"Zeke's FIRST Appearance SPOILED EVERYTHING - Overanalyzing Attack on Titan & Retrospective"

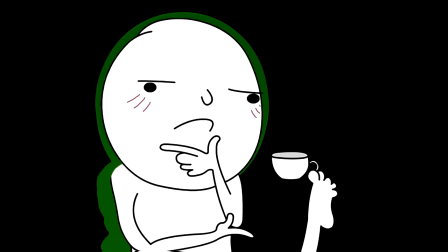7s
The opening sequence of episode 26 is what for many was a very welcome recap of where we left off in season 1,
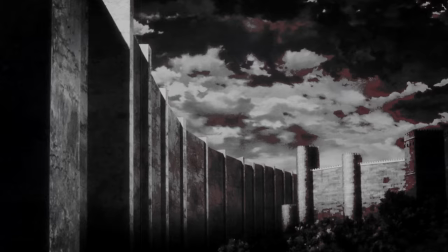13s
because, you know, the 4-year wait definitely took its toll.
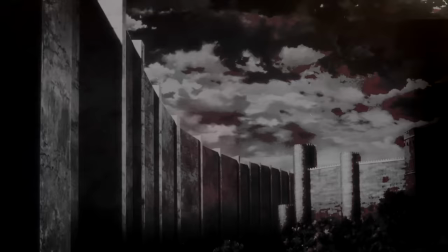18s
It briefly recaps the history of the walls, something that would of course now be an even greater mystery,
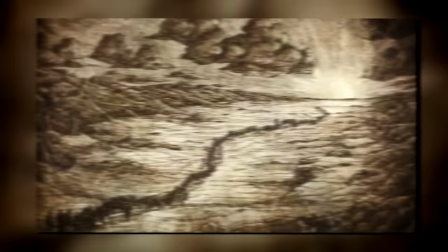23s
and repeats the now signature line of humanity being trapped like birds, something that too would be turned up to 11 with the new ED for season 2.
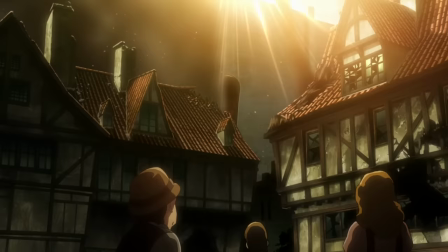31s
More on that in a minute.
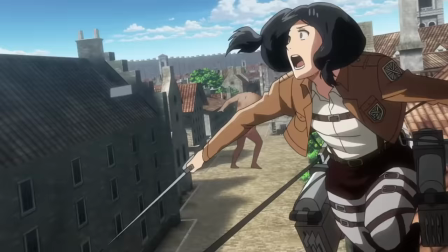32s
Though as is often the case with the series, it also very quickly reframes this retelling to also function as a sort of a lead-in to our very next battle.
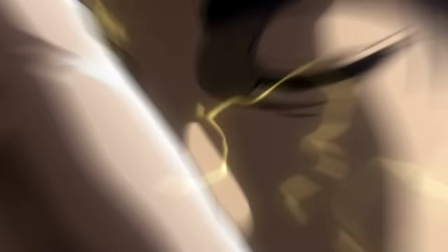40s
Armin says that despite their successful capture of Annie, their next target would be close at hand.
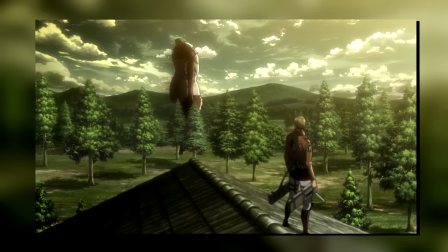46s
With the benefit of hindsight, we of course know that this is true in more ways than one, but all of them would turn out to be Annie's allies.
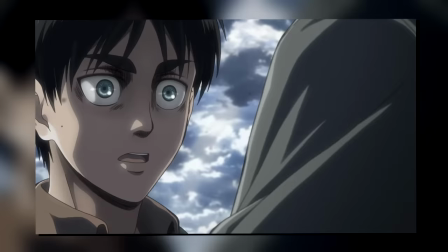52s
What Armin is referring to here is probably the Beast Titan, but we also have Reiner and Bertholdt about to make their move.
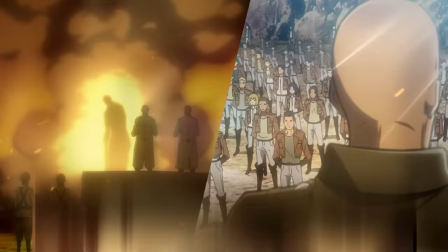59s
But the point in all of this is that it begins to cement the story as a war with two very explicit sides,
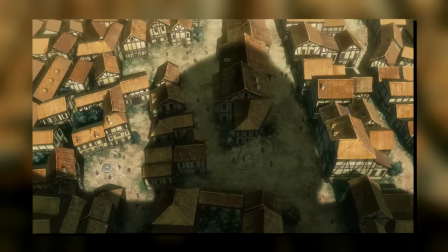64s
rather than just humanity's fight for survival, as we've sort of seen so far.
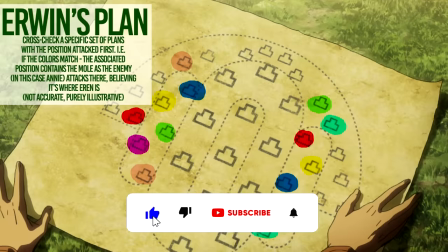68s
And broken record, Kurodo also has to make a return here because keep in mind that Erwin's plan from the female Titan mission is still in motion.
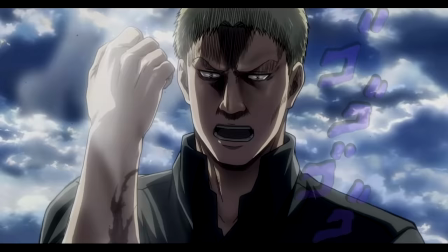76s
With almost 100% certainty, we can say that we still have someone leaking information.
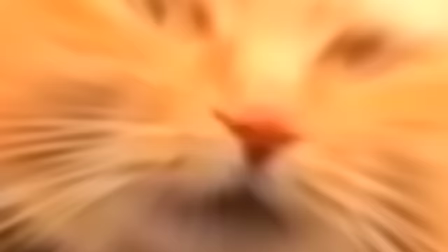81s
So yes, the next enemy is indeed fast approaching, much sooner than I think many of us expected.
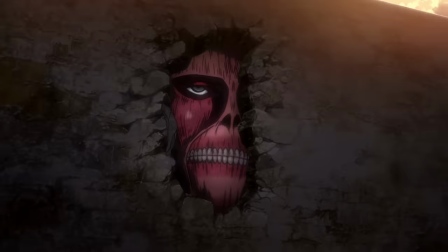87s
And on a similar note, we pick up right where we left off at the base of the wall, with Hanji and the others being completely stunned by the the realization that a titan lies within.
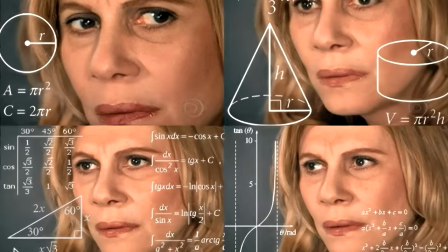96s
Though for her, the first question is of course, does that mean all of the walls are made up of titans?
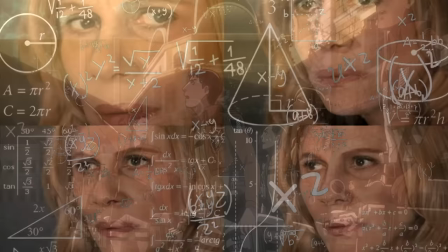101s
Because that is, I mean, oh boy, we calculated the territory of the walls, that is a whole lot of titans.
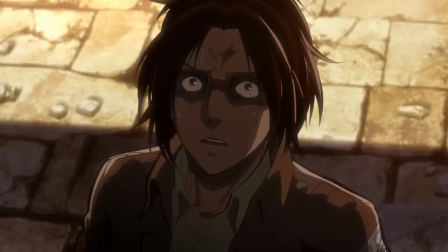108s
Which naturally sparks just as many questions about how they got there, how were the walls even constructed and so on.
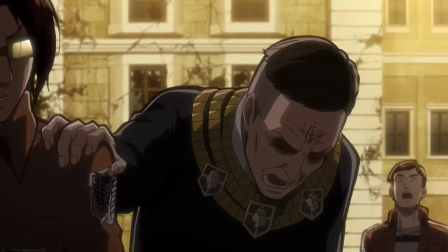114s
Though before she can even really think about it, we pick back up with Pastor Nick who,
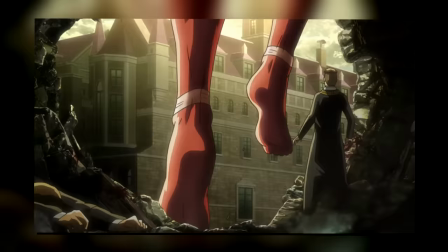119s
as we saw in the season 1 finale, was absolutely mortified when Aaron and Annie were heading toward the wall.
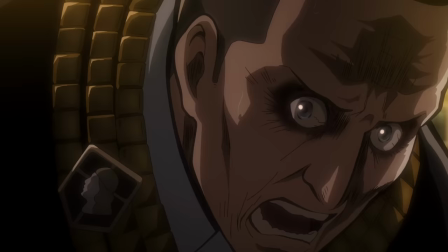124s
So now that he's finally made it here himself, he is simply screaming to not let the sunlight touch them.
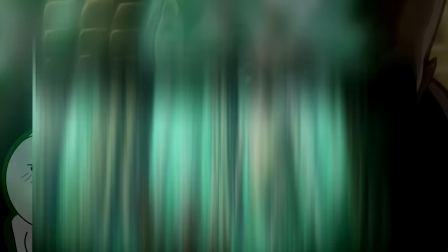129s
I mentioned it last time already, but pure titans are basically powered by sunlight.
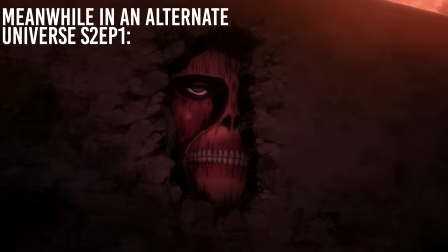133s
So obviously, he doesn't want the wall titans to suddenly awaken and basically start an uncontrolled rumbling. Because, you know, that'd be pretty bad, right? Though yeah, we will touch on this plenty more when we get to the spoiler, I mean ending song.
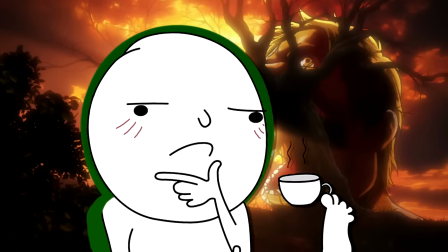146s
And before we get to the ending song, we need to talk about what is probably one of the greatest anime openings of all time.
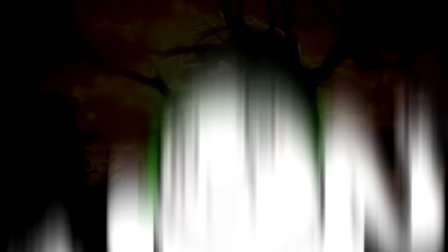155s
I mean, yeah, I don't think I really need to say anything about just how iconic the song is at this point, and while I wouldn't say it's my favorite opening song,
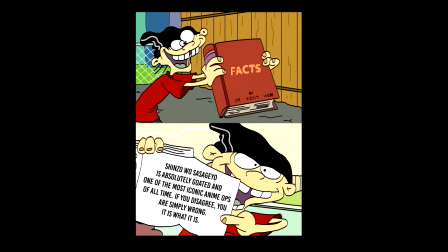163s
I'd be lying if I said that I'm not covered in goosebumps whenever I hear it and have a strong urge to do
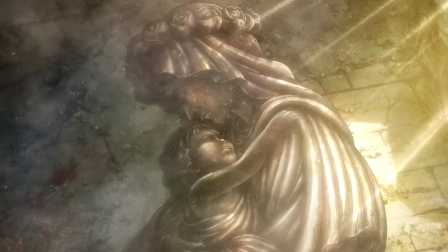169s
the salutes. Yes, I am a weirdo. Though as is often the case with Attack on Titan, it is also chock full of symbolism.
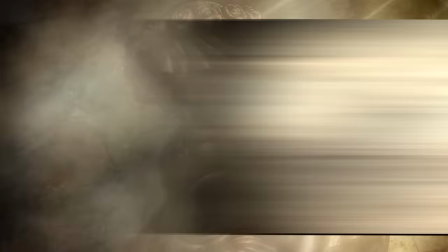175s
We open with the serene shot of a mother holding a baby, one who I think you could easily argue to symbolize a mirror.
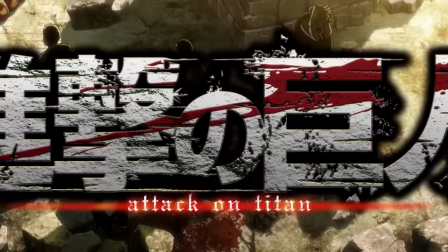181s
But point is that, it is about as innocent and pure as you can get, though that is then entirely subverted as the statue is just clean ripped in half.
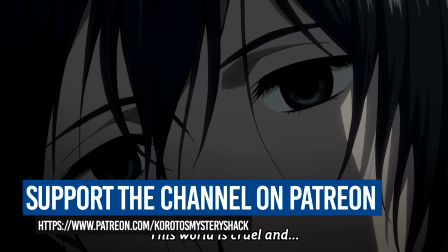190s
And as we zoom out, it is completely encircled by Titans, immediately setting the tone for this upcoming arc.
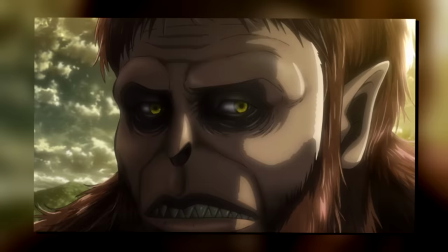196s
First of all, it of course reinforces the whole, the world is a cruel place angle which we've heard many times before.
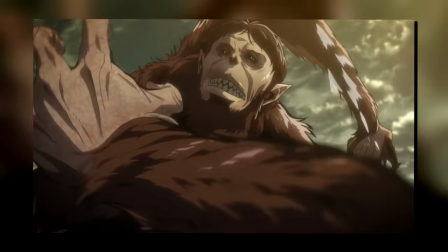202s
What's more, is that with the Beast Titans slowly coming into the picture, now more than ever, Titans can and will literally just encircles out of the blue.
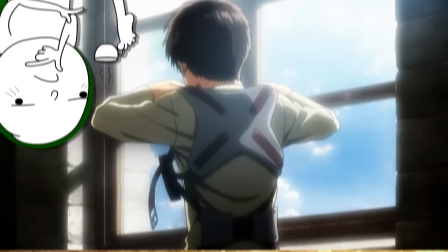210s
So I think it's just a good visual representation of just how quickly the tide of battle can turn now.
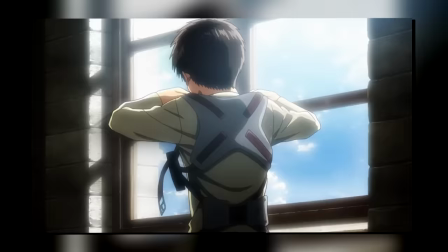216s
Another thing that I really loved in this one is how well it pulls off the characterization of our main cast.
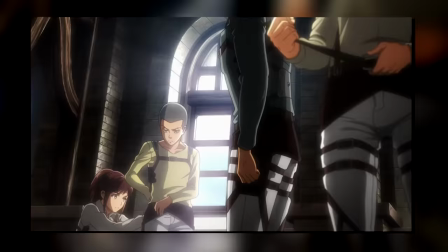221s
We see everyone prepping for battle, and in a number of subtle and not-so-subtle ways, the series immediately shows us the dynamic of their squad.
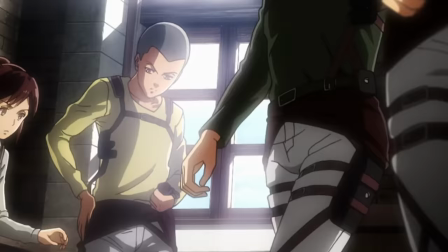229s
For Mikasa, we only see her put on scarf which, as we know, is the most important thing to her that symbolizes her connection to Eren. We see Sasha helping Connie get dressed which, again, just very neatly shows us their sibling energy right away.
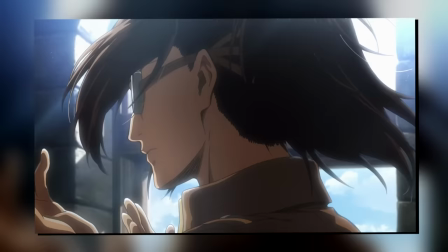242s
We see Reiner gesture for them to get a move on which, again, calls back to us hearing that he is a great leader.
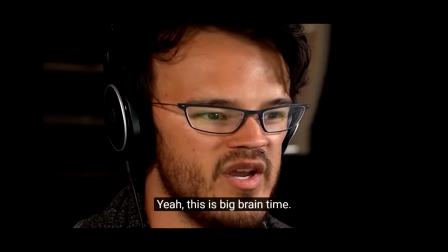247s
We see Hanji put on her glasses slash goggle thingies, something that has long been used to convey intelligence.
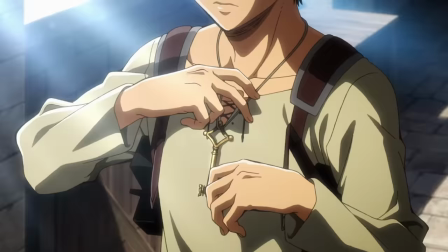254s
We then literally stand behind Erwin just like all the scouts following him, etc etc.
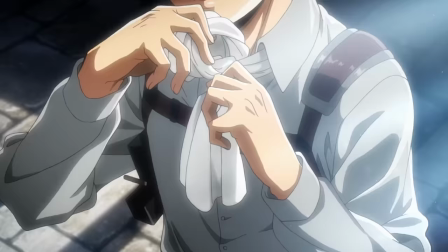259s
In like 10 seconds flat, it reminds us of who each and every one of these characters are, something that is again, probably pretty nice to have considering the four years.
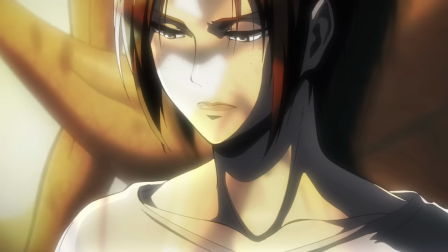267s
And we also have plenty of cheeky foreshadowing here. Like we see Historia looking shocked, that is then directly preceded by a shot of Amir with a titan behind her.
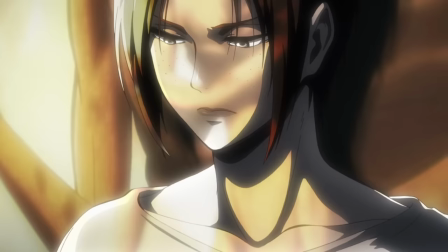276s
Which, you know, certainly isn't sus at all. Almost as shocking as if her best friend turns out to be a titan shifter, huh?
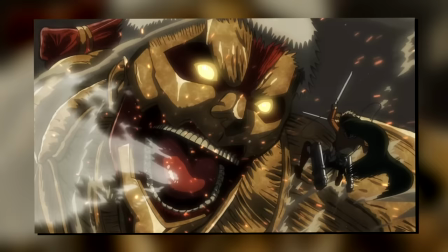283s
Also, the shots of the armored here are absolutely incredible and certainly get you hyped for the inevitable clash between them.
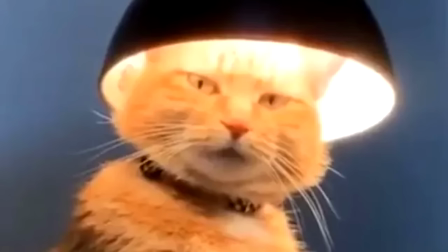290s
Especially with the still frame we get at the very end of Eren standing against him, which, by the way, also chooses to depict the heart beating within both of them.
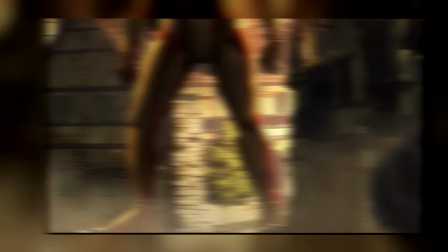298s
We'll touch on this in a second, but it just continues the theme of everyone in this story having a reason for what they do.
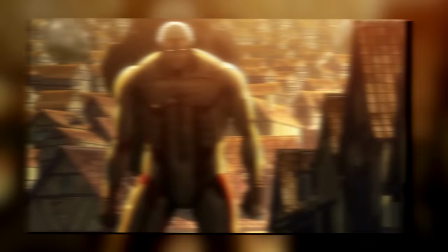304s
The armored might've attacked Paradip seemingly out of the blue, but just like Eren, there is a heart beating inside.
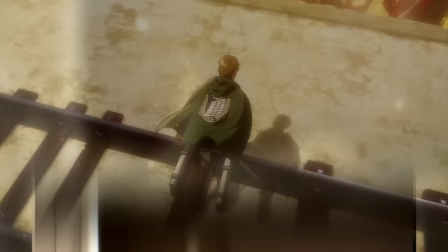311s
It might be a cruel act, but from his perspective, it is not a mindless act of violence.
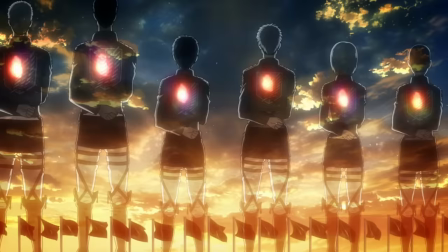316s
And in a similar vein, all the shots of the scouts we get here are absolutely incredible.
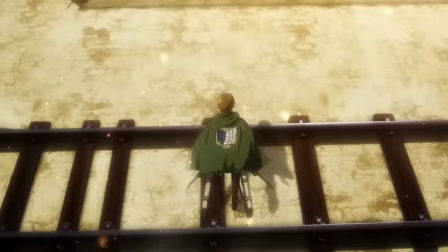322s
Like the shot of them all dropping from the walls onto the titans literally gives me chills.
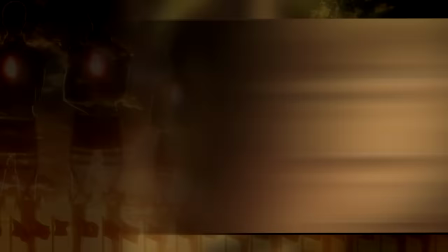329s
And just like with Eren and Reiner clashing, we also see the scouts all standing shoulder to shoulder with that same flame burning within their hearts.
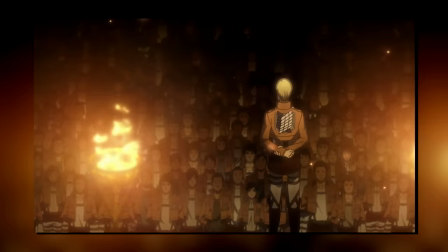338s
Which one, obviously symbolizes the whole dedicate your heart aspect and how there's this fire burning inside all of them, and two,
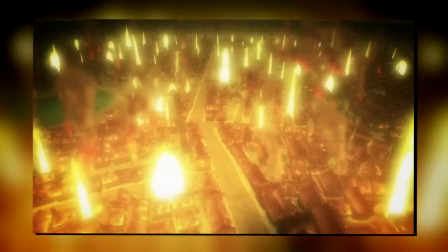344s
it potentially could also be seen as some neat foreshadowing to how the Beast Titan operates, something we will touch on in a second.
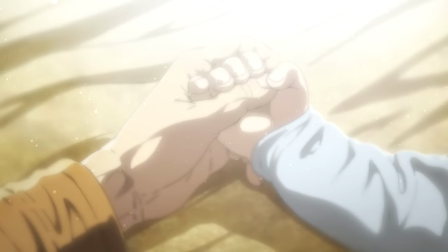351s
I also remember that back in the day, the shot of this baby's hand was a point of contention, as there was a split in opinion of whether or not this is purely visual symbolism,
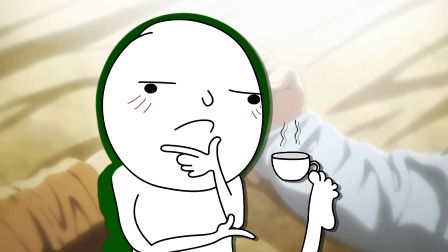359s
or if it's an actual character. So this time, let us leverage hindsight and get to the bottom of it.
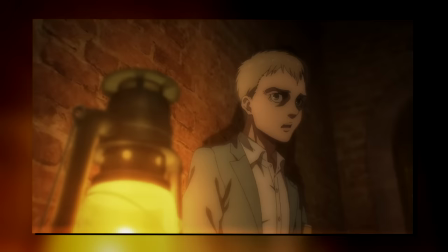364s
First off, I do think there's a strong case to be made that it's just that, a visual representation of what we see in the story following this point.
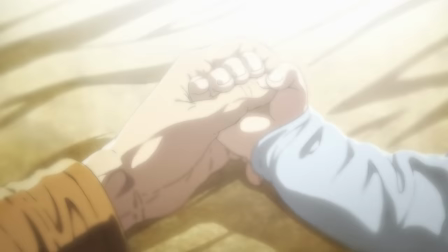372s
Again, a small baby holding a parent's hand is just about as pure as you can get. But a moment later, the whole scene is literally incinerated. Something that would just yet again cement the whole the world is cruel angle.
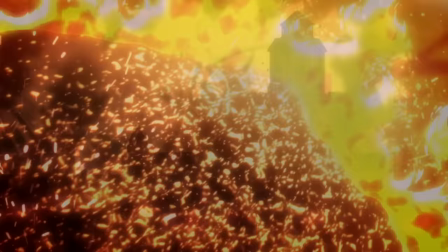384s
Though, I also think there's a case to be made that this could be baby Aaron holding Grisha's hand, and the incineration part is that little thing called the rumbling.
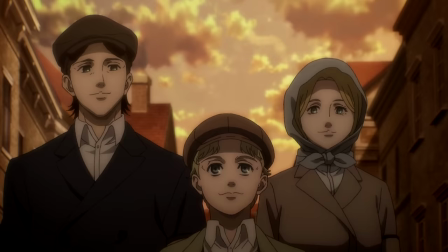393s
Something that would also back up the whole Aaron is the child of the devil angle.
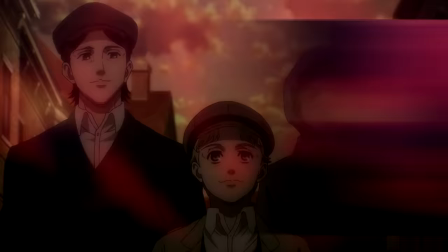397s
Though I also think there's a case to be made that this could be Zeke's hand, as P2 now be coming into the picture and the whole split in Grisha's life would become very important with this arc.
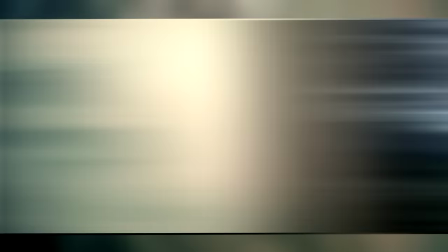406s
But I also think that considering the motherly imagery we saw at the very top of the opening, this could also be King Fritz,
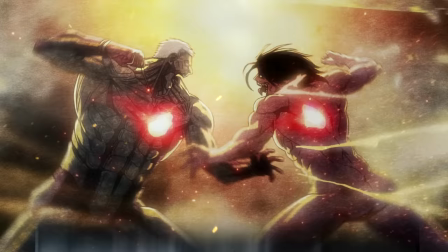412s
the man who basically started the story of parody as we know it by constructing the walls and creating the vow to renounce war.
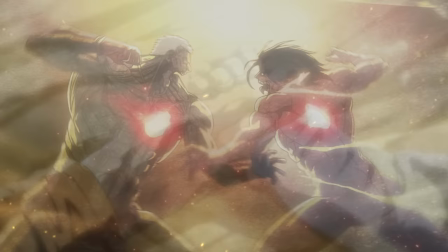418s
And because this almost idealistic vow would now be broken with us entering what is a very explicit war, the scene is now just completely incinerated.
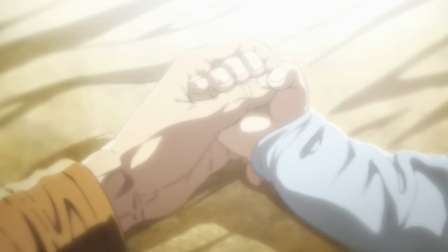427s
And yes, it is still not over, because I also think there's a case to be made that this is Historia's baby way,
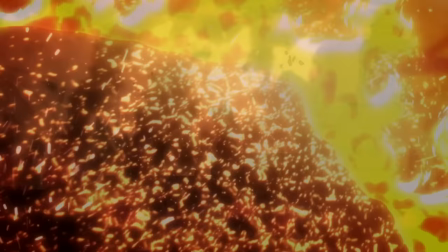433s
way into the future, and the whole it burning away is rather showcasing the sort of light at the end of the tunnel,
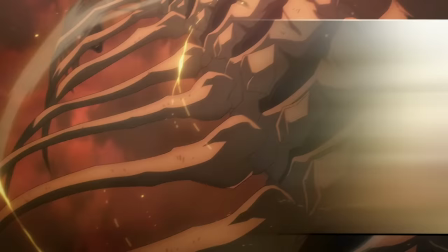439s
and how even in Historia's darkest attack on Titan, there's still purity in these smaller things.
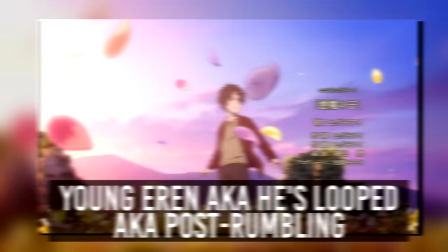445s
Especially considering that Historia's baby in-universe can also be seen as a symbol of a new beginning, with it being born during or soon after the rumbling.
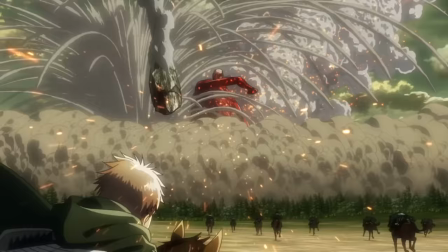454s
So yeah, I think there plenty of ways you can interpret this.
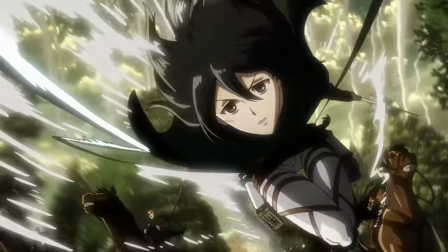457s
What you can only interpret one way though is the shot of the scouts charging the colossal because the only interpretation here is badass,
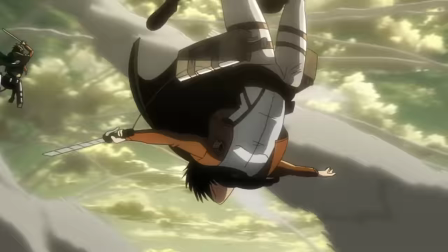465s
with Mikasa pulling a Levi vs Zeke move here and charging in solo.
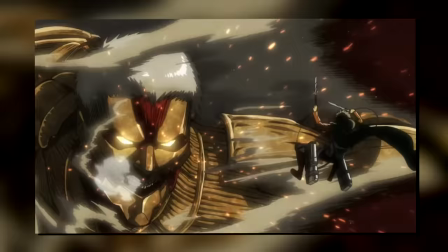469s
And while that in and of itself is incredible, the shot of Mikasa grabbing Eren mid-air and throwing him at the armored is absolute peak.
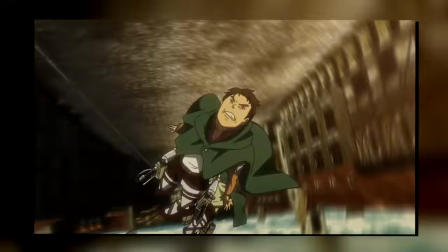477s
We've already seen a few shots of the scouts launching off of each other mid-air, so this is very much that.
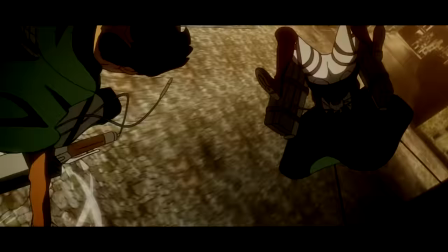483s
Just further proving that the ODM gear movement system is still unmatched in coolness factor.
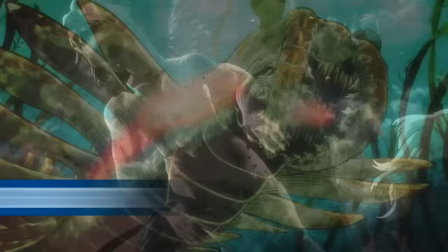488s
Though the final shots we get in this one are a series of beasts and Zeke, the beast titan, trampling people with said beasts.
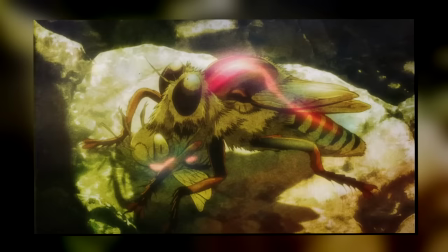494s
This opening as a whole does juxtapose the hunter and the prey quite a lot, so this could also be a way to just convey that.